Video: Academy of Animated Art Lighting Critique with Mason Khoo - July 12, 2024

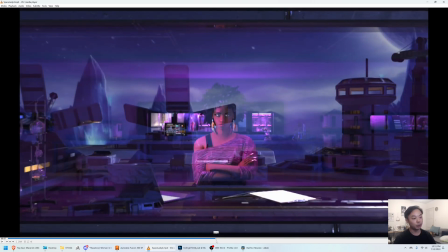The other option is, I think, what was your first idea, which is, the camera comes out and then cranes up, which kind of reminded me of
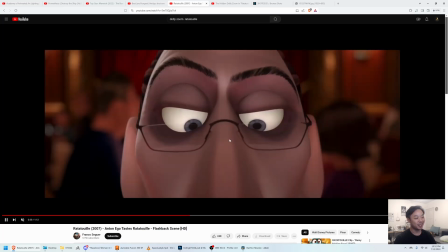course, all of our favorite dolly zoom shots. This Ratatouille shot, where the camera keeps going.
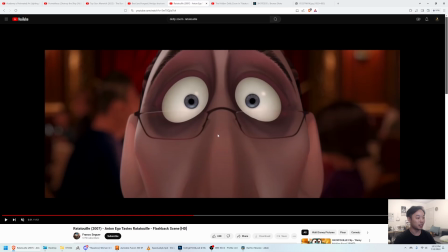She's done, or Brad Bird and the DP are done sort of with this dolly zoom movement, but the camera keeps going out.
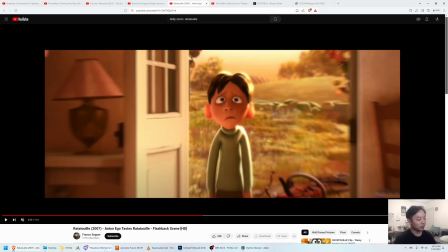And that, I think,
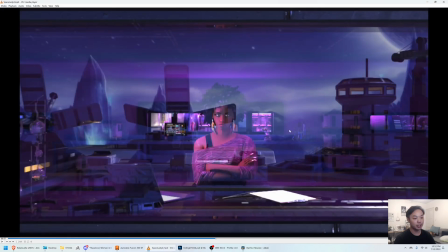could work to kind of show the expanse of this base in your original idea if you wanted to go back to that and zoom out. But I certainly think it's up to you. I think this could work as well.
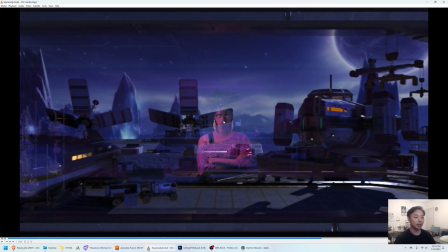Just sort of figuring out how to balance, her along with this ship.
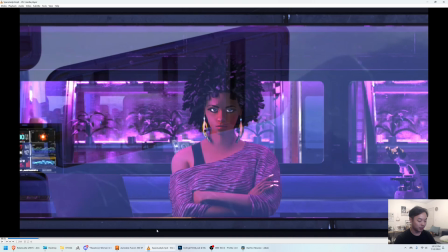Looking at my notes to see if there's anything else. Yeah, I think that's it.
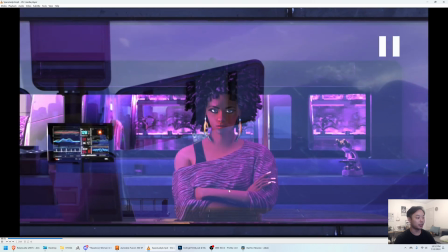I think you've done a really good job here. There's so much to balance in this shot.
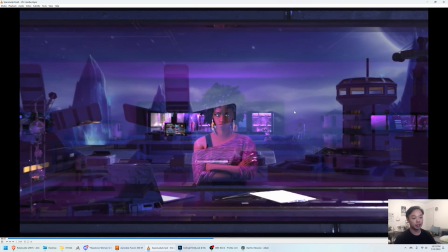This is super tricky, and I think the read of it is pretty good, and the effect is really cool.
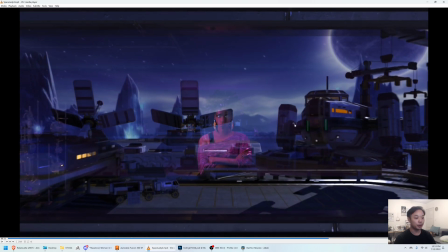So yeah, keep going on the camera work and keep going on the animation work,
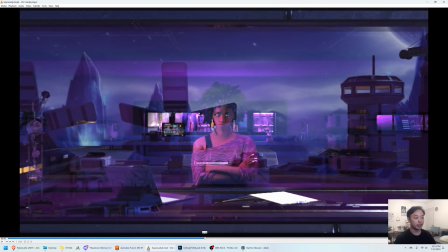and I think doing some of those changes and really trying to boost up the clarity, I think would help a lot.
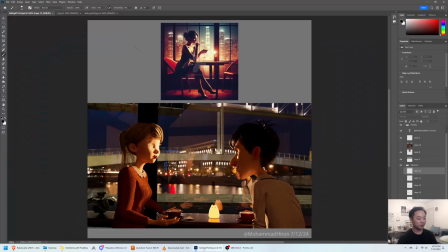But yeah, great job. So let's look at Mohammed's shot here. First of all, I like what you've done here. I like this idea.
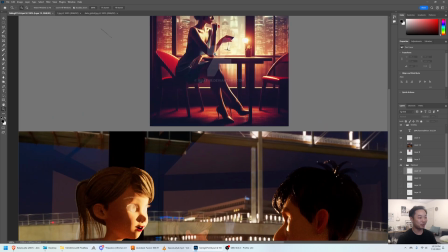The reference is an AI image. You can kind of tell that she has three hands here.
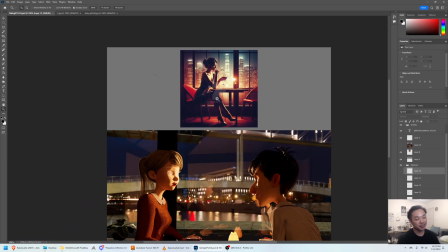Um, I would sort of caution against. I think, you know, people have different thoughts in AI.
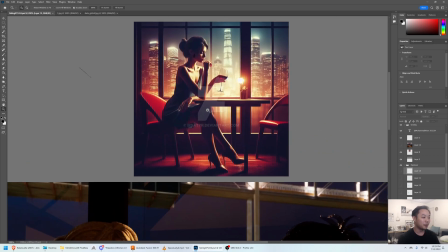I don't want to get into that, but in terms of using it as reference, lighting reference specifically, it's not going to be the most accurate thing.
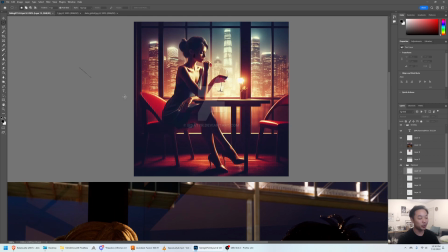So I would maybe use it as inspiration, but maybe not so much as like what lights would actually do. Um, it's better to use like a photo or a film still for that kind of stuff, because
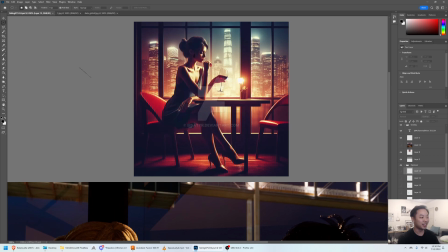what this is kind of showing here is that this little tiny lamp here is, that's coming out of just straight out of the table, I guess, is brighter than all of these crazy buildings behind her. Um, and it's not super realistic, I think.
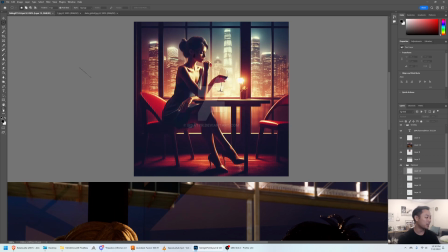So, just to say that right off the bat.
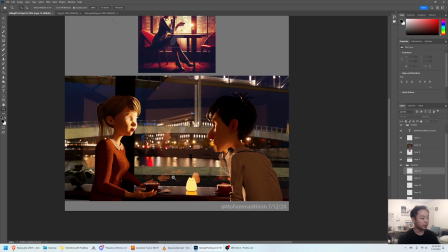But in terms of your shot, I think, there's a couple things, directions you can go from here, I think.
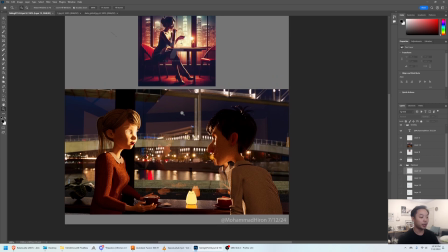Um, if you do want them to be lit by the city, I think, you know,
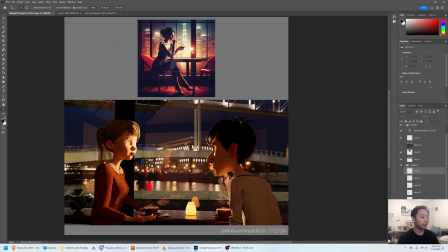clearly the character lighting is kind of like, coming from the outside, like your reference is. But right now it feels so bright and unmotivated by everything over here.
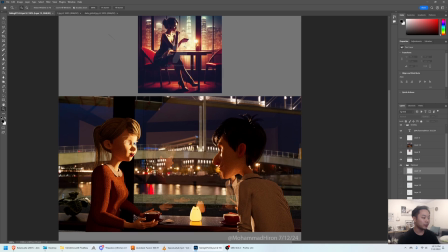Um, it's even brighter, she's like blowing out almost.
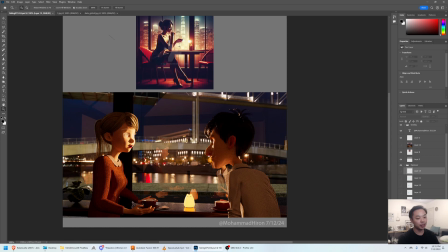So I think what could really help is the concept of wrapping the key light, right? So um, that's something that people, DPs, do a lot, is, you have your strongest light off to the side, giving them a rim in the back
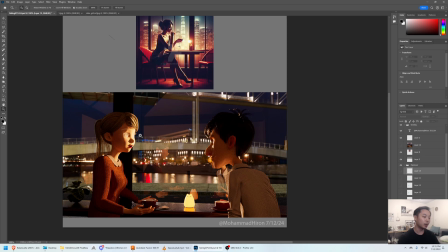along the edge of their silhouette, and then you slowly, make your lights bigger, softer, and dimmer as you come around, so the light really like wraps around the face. So I can kind of show you what I was thinking here.